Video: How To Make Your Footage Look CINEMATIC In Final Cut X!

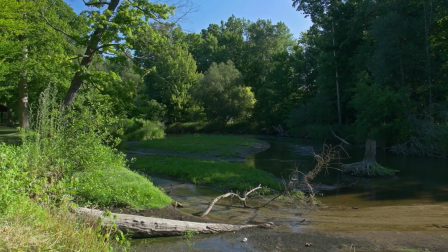0:00 You want to get your footage to look more cinematic in Final Cut? I'm here to help. Today I'm going to show you how to get your raw footage looking from this to this in Final Cut with simple color grading tips.
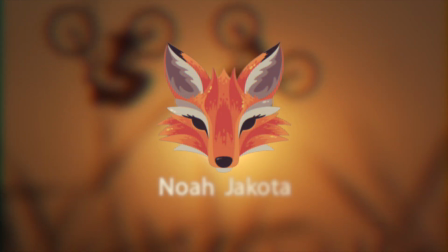Some of you may recognize me from you know what. Welcome. This is the new vlog channel slash photography slash videography tutorial channel. Pretty excited about this. I'm going to be vlogging probably like 3 times a week on here. Going to be more minimal than my previous channel. Just yeah, trying new video styles. So let's get to the tutorial. I'm going to go on my computer.
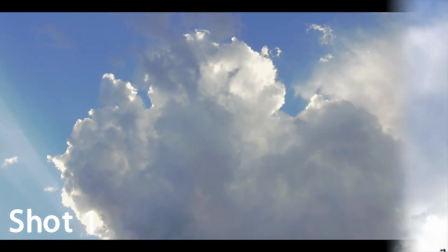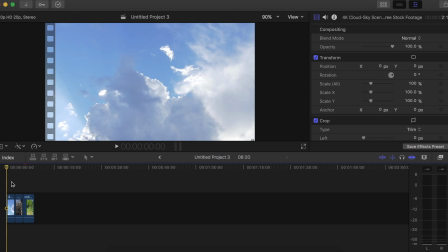0:42 So here we are in Final Cut. I have some sample clips.
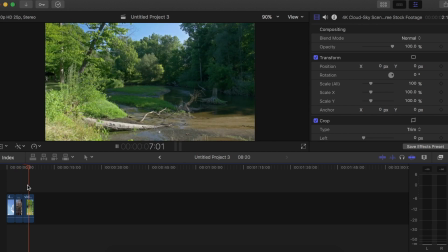0:45 We have some clouds, some forest footage, and some nature stream type shots.
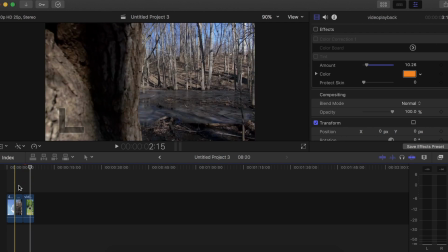0:53 So these are looking a little dull, actually. Yeah, so this is an okay shot right here.
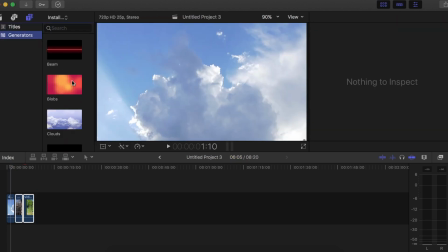0:59 Let me just real quick grab a generator, put this here, get these out of the way.
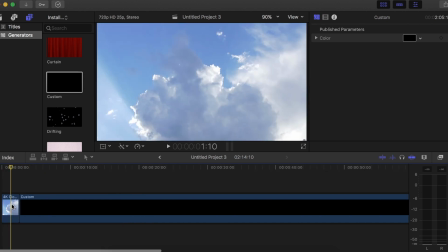1:03 Okay, so we're strictly focusing on this clip right here. So this is a good clip.
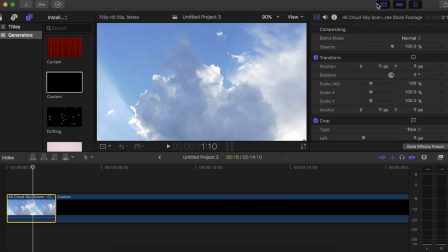1:08 So what you're gonna wanna do when you're in Final Cut is press Command 6,
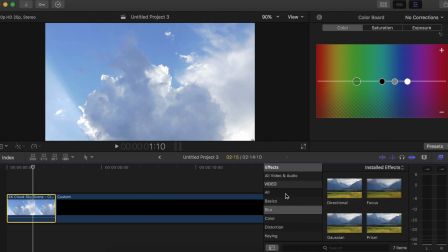1:13 or you can just go right here to the effects browser, go to all, color correction, drag that onto your clip, and it will do the same thing as hitting Command 6, but Command 6 is just easier, faster. So color basically changes the color.
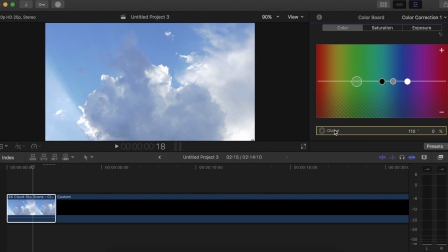1:25 So it's sort of it's pretty easy to understand, and if you can't understand it, then it tells you what you're adjusting when you're selected on it. So this is shadows, midtones, highlights. This is global. Saturation controls things like, you know, how rich the colors are.
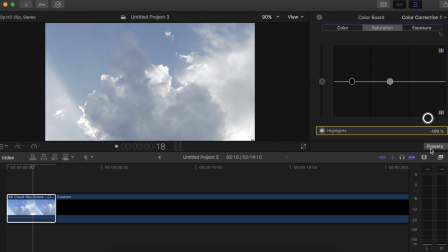1:42 You can see that brings up the blue. This sort of makes it look almost black and white. This sort of does the same thing, but on a different, you know, again, it's shadows, midtones, highlights, and then this is global. So you want everything to be at 0. Exposure, same thing, shadows, midtones, highlights, global.
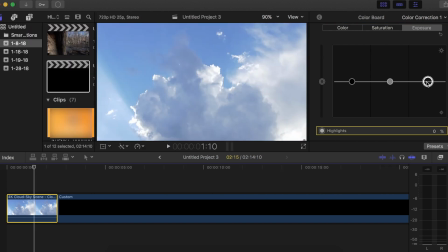1:57 That brings up the brightness of the image. I want to bring this down a little bit. Let's go -6. We're going for a more contrast image than what we currently have, and the shadows are going to play a big part in that.
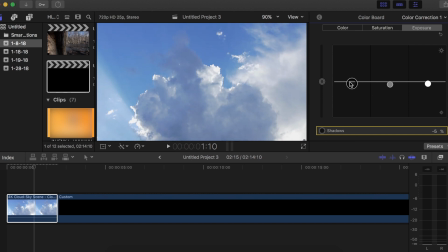2:09 We don't want to go too far down because then it's just going to end up looking really weird like that. So we're just going to go back up to -5. Saturation, there's not too much here because it is a very rich blue. I do want to make the clouds look a little bit deeper though, so I am going to bring that up.
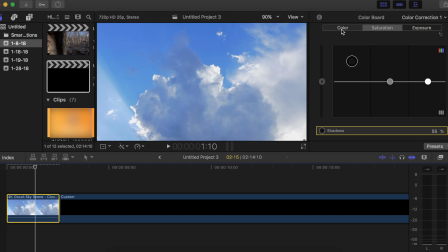2:27 It gives the image a lot more depth. And then color, not too much to add here.
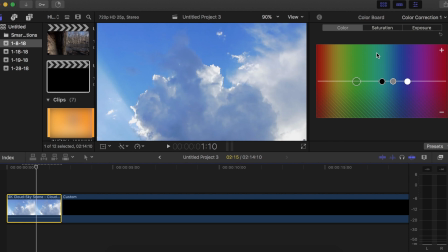2:32 So just for example, just to show you what you can do with color, let's say this is in sort of a polluted city area. We want it to be a little bit hazy, maybe a little bit more orange than it currently is. We're going to bring this over to here. It gives it that sort of hazy, foggy look. You know, like polluted, not the cleanest air.
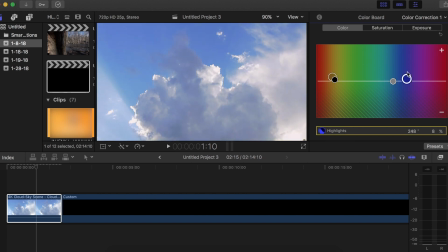2:51 So I am going for that yellowish look. On the highlights influence it the most, in my opinion. Especially if you bring it to the top. I'm going to bring the midtones up a little bit to blue. And again, this doesn't apply to every clip.
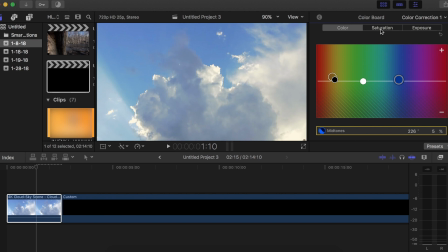3:05 This is just showing you how you can use color to change the atmosphere, the vibe of the shot, and just make it look more cinematic.
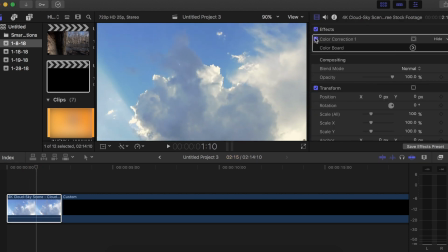3:11 So I think this is good. So just to give you a quick before and after, before, after. This looks more like, you know, a suburb. This looks more like a polluted city with a little bit more contrast, which helps.
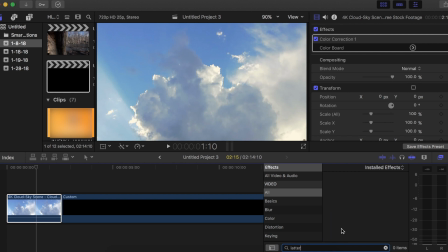3:25 Another thing I would recommend doing, and this is exclusive to Final Cut, I'm pretty sure, go in the search bar in the effects window, type in letter, and this should come up letterbox, and then you can drag the border size down.
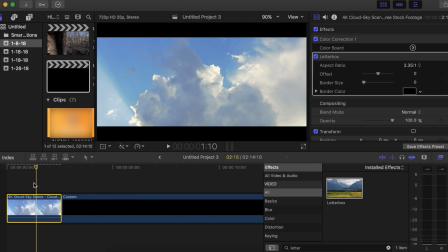3:41 The best way to do this, in my opinion, is to go here, 235:1. That gives it the standard cinema size for the black bars on top and bottom. That also can help a lot with the cinematic. If you don't like that, you don't have to do that.
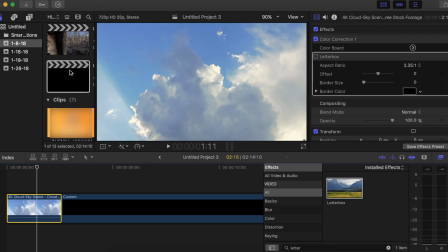3:50 It's just, you know, if it's a short film, if it's a type of, you know, if it's like an actual movie, I would recommend doing that. Again, you don't have to.